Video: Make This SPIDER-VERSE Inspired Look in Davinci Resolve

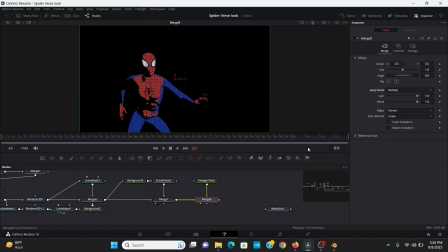(8:15)
Then I can merge this over, set the apply mode to multiply, then drag out from this merge and plug it into the mask input of that.
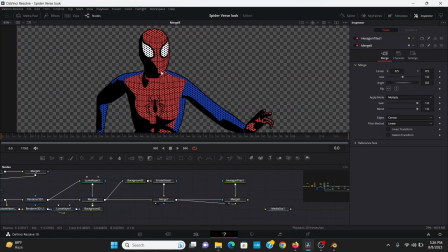(8:22)
That looks pretty good, but I don't really want it to be covering his eyes. So I can add a Luma Keyer, plug the merge into that, and plug that into the hexagon tiles.
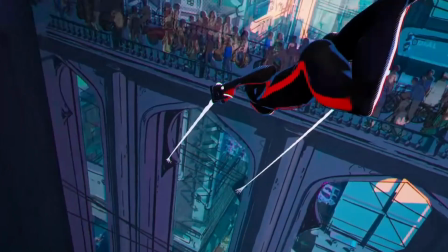(8:32)
I want to hit invert on the Luma key. Now one thing the Spider-Verse movies do is they often have the characters moving at half the frame rate of everything else.
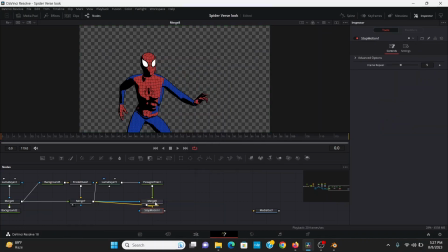(8:39)
So we can recreate this by adding a stop motion node and changing the frame repeat to 2.
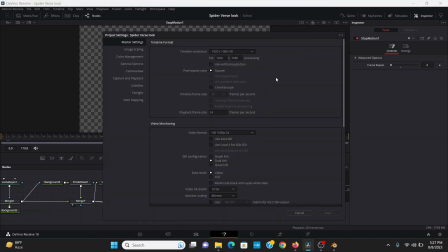(8:45)
Now it's going to be moving every other frame. And since my timeline is set to 24 frames per second, it'll be moving at 12 frames per second.
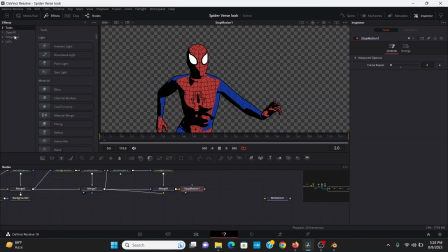(8:52)
Now let's add a backdrop for him to be on. Now one thing I like to do to kind of drive home this comic book look is under effects, go to templates, edit, and generators. Then I can drag down this paper effect. So it generates this kind of paper texture.
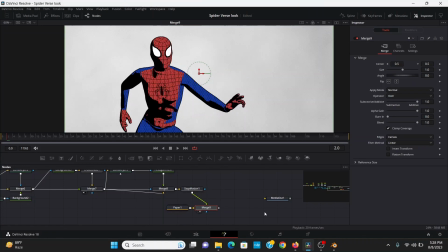(9:04)
So we can drag out from here, merge that on top of the paper. Now to make him look more like he's printed on the paper, I can change the apply mode to overlay.
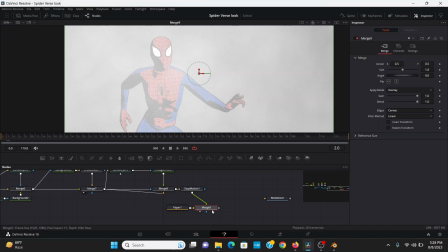(9:12)
Well, now he's really faint, so I can hardly see him. So I can copy this merge, paste it down here, drag it up here. Then I can drag stop motion into that. That's a little better. Then the paper, I can bring down the gamma until the dark parts look dark enough.
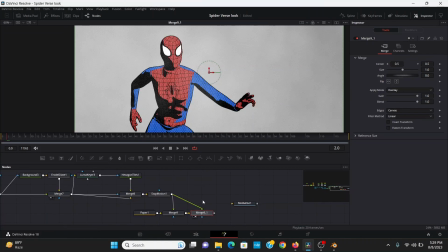(9:26)
You can also play around with the texture sieve. Now one thing that the overlay does is it made it really saturated. So I can add a color corrector node and bring down the saturation to maybe about 0.8.
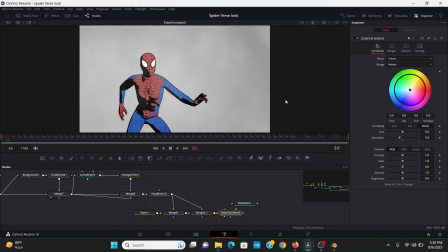(9:37)
Yeah, that looks good. Now this is an optional step, but one thing I like to do is add another plugin called Match Tint. You can also get this one for free on Reactor.
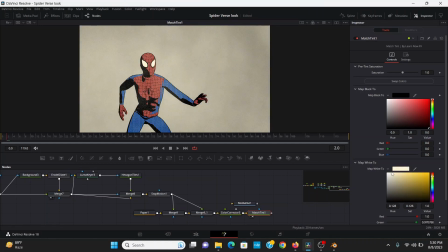(9:46)
Then I take the map white then bring it to kind of a pale yellow color to kind of recreate that worn look you get from old comic books.
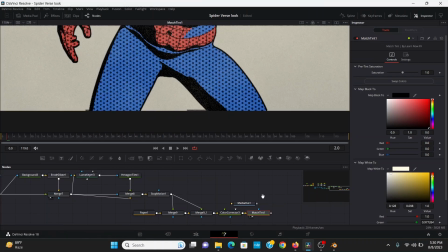(9:53)
Now you might notice there are these black lines at the bottom of your thing. That's just something that happens with the Erode Dialight. We can fix that by adding a transform and just scaling it up a tad. And now we've got this really cool comic book look.
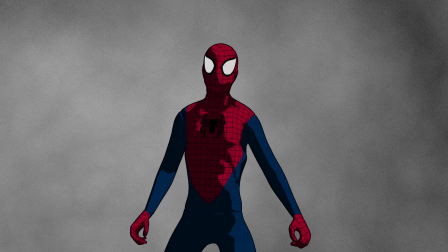(10:04)
Now I know I say this in a lot of my tutorials, but really play around with this technique. You can get so many different looks just by tweaking a few settings on this.
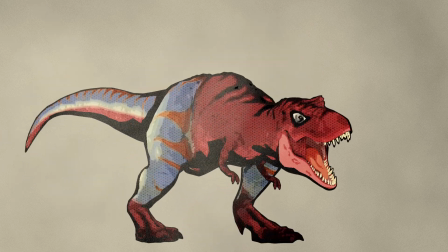(10:12)
Like here, where I made this spider Rex that kind of reminds me of those watercolor paintings from Calvin Hobbes.
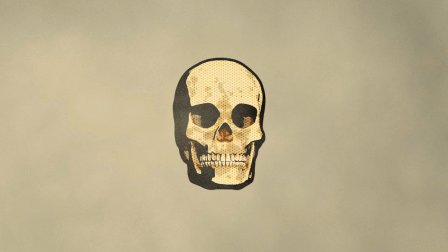(10:17)
And you don't have to do Spider-Man related things, you can do this on really any 3D model, like this skull or this dragon.
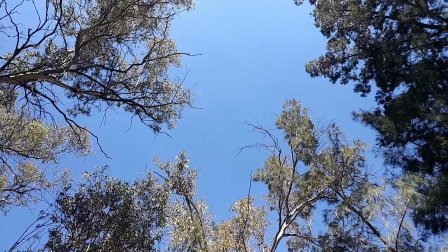(10:23)
And if you want to learn how to realistically add a dragon to your footage, you can check out this video right here.